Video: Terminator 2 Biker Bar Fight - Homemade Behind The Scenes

Hi, I'm Dustin, director of Homemade Movies, and this week, instead of bringing you a shot-for-shot trailer, we've got a shot-for-shot scene from a classic movie, Terminator 2 Judgment Day. So let's take a look at how he did it. Although this scene takes place in basically one location, it had a ton of wigs and costumes.
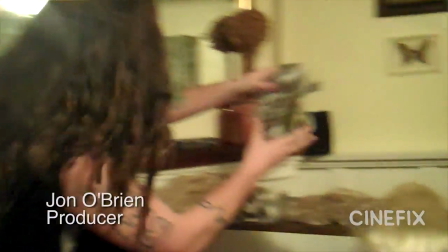Beard for the main biker boss. This is the bartender's beard. This is everybody's favorite skunk mullet.
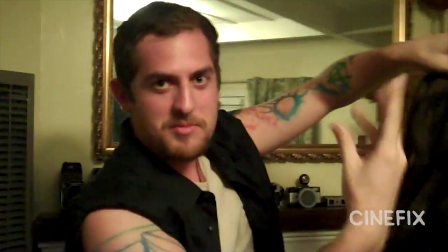This nice wig that used to be dreadlocks, but we took all the dreads out and made a nice curly poof.
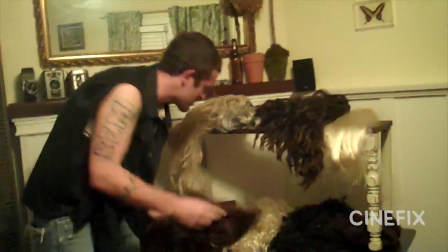We made it a ponytail, and this is the knife guy who gets stabbed at the shoulder. We made some more blonde, some more gray.
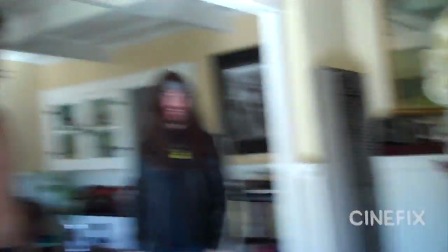We used just a small handful of actors playing lots of different roles. I haven't played Terminator, that's it.
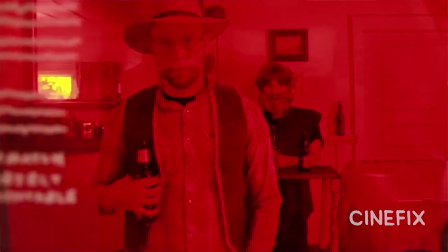I think I played everyone else. We got lead biker guy, cowboy hat, kind of nerdy guy in the glasses with the mustache.
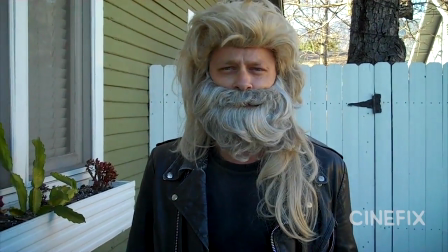Played a woman, I believe at one point, a bearded woman, but I was far enough in the background that you couldn't see the beard, but good for it. I think the actors had a lot of fun on this one. They really like putting on silly wigs and becoming these wacky characters.
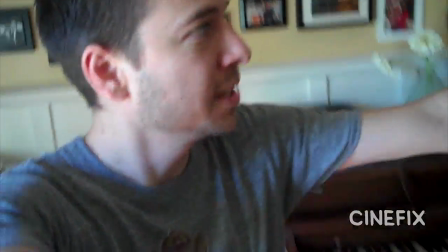Alright, we're setting up for one of the big shots. And we've got tons of people in my bar.
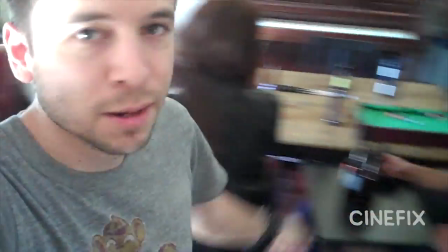We got some guys standing in for some ladies. We've got miniature pool tables, waitresses, jukebox chicks, and Arnold, of course. It doesn't really look like a bar per se, but the layout was so perfect, so we just turned it into a bar. Depending on where the camera was facing, we just put a bunch of beer bottles on the walls, and we just stacked up an ottoman on its side in a box and taped some records
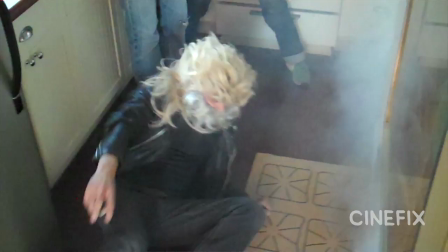to it to stand in for a jukebox. Simple stuff like that that we just kind of came up with
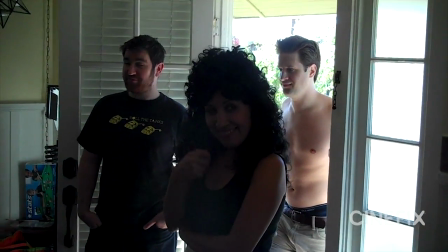on the fly that totally works.
The crowd is impressed.
So this scene has what we call Terminator Vision, which is where it's his point of view. It's red and there's some graphics on the screen. Now, of course, it'd be pretty easy to recreate those lo-fi graphics on the computer, but we're not doing anything on the computer.
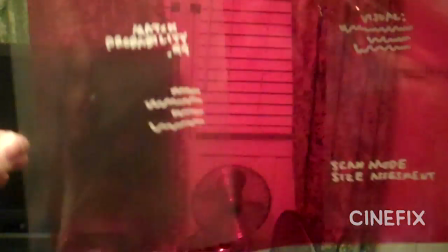It's all got to be done in camera and just made by hand. So we got some red transparency and just wrote on it with some white marker.
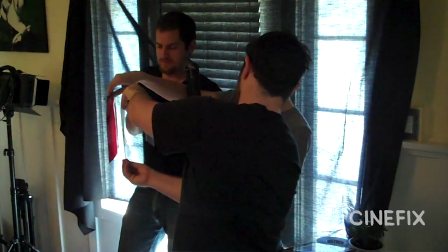I'm holding the red transparency far, and then the white writing is in between the red and the camera. So we're walking around the house trying to hold this up.
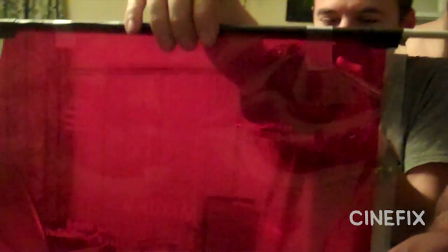Matt, the actor who plays Arnold in this, has humongous arms, and he just stood behind me for one of them and just like reached around like 2 tree trunks, put them in.
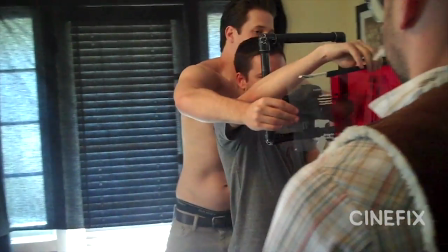And we had to kind of choreograph in, out, and then walk around the whole house and get all the cues at the same time.
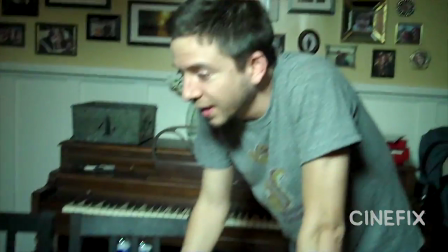Yeah, definitely not the right size. It's what they had. Did you run out of material, or? No, I used all of it. This is all Used all of it.
One of the really funny things in this is the tiny pool table that we got. We put it in any shot that we had to and just moved it wherever it needed to go.
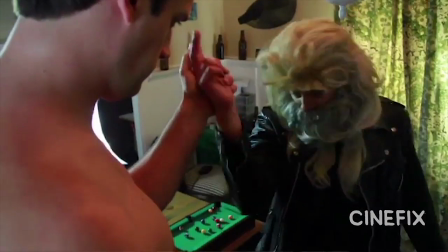We just kind of slid it into position, and if like someone hits it with their elbow, it's just right there.
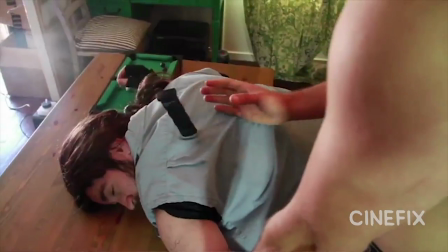If someone slams down next to it, it's there.
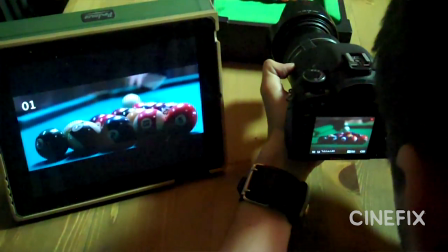The opening shot, we matched up all the positions of the individual balls with the right colors, and it looks surprisingly good.
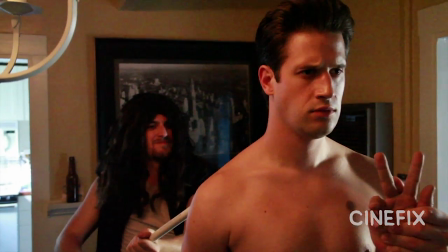It looks just like the original shot. There's one shot where the pool cue gets smashed over Arnold's back, and I just made a phony breakaway pool cue out of some PVC pipe.
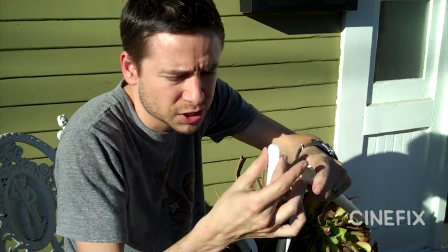Stuff our fake pool cue here with some just debris, so when it hits, it really smashes and explodes. So even with all the wigs in this one, our main character, Arnold, has a very specific 90s hairdo.
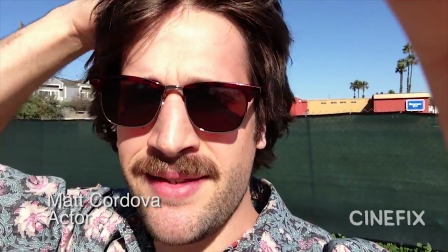So I'm on my way to go get my hair cut so I can start to look like homemade Arnold a little bit.
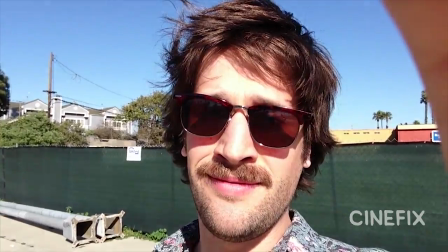As you can see, the barber's got a little bit of work to do. Really hope they're up for it.
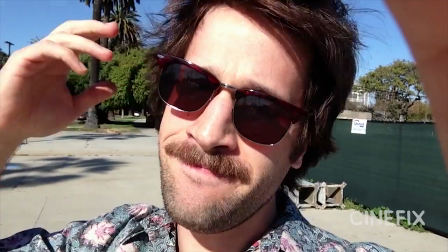I don't know if I am, but sorry you have to cut so much off.
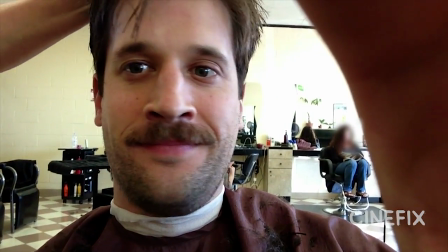No more mustache? No more mustache.
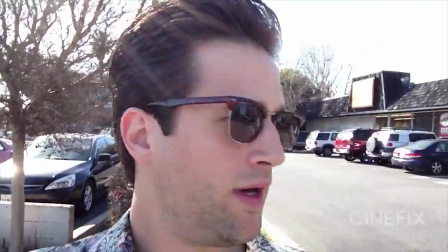Well,
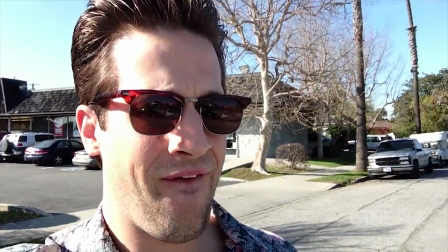looks like she knows what the hell she's doing.
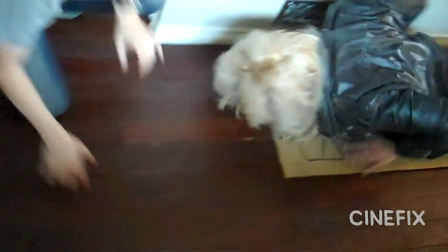I didn't want to try and have our actor Chris climb up on the counter and really flail around on the oven like that, because he really needs to flail around like crazy and fall off.
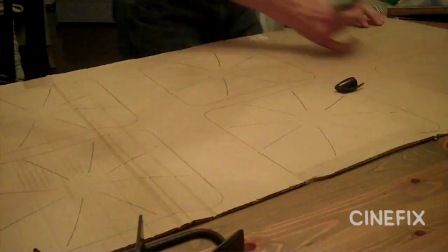So the next best thing was just make a little pretend stovetop out of cardboard.
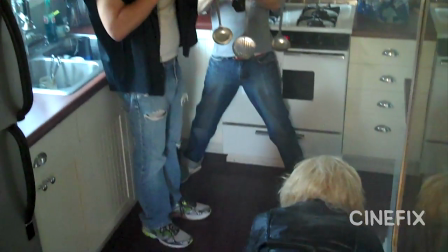You know, as long as I match the angle of the shot, it doesn't bug me. And I think it's kind of funny that way. Plus then when he rolls off, he just rolls off onto the floor.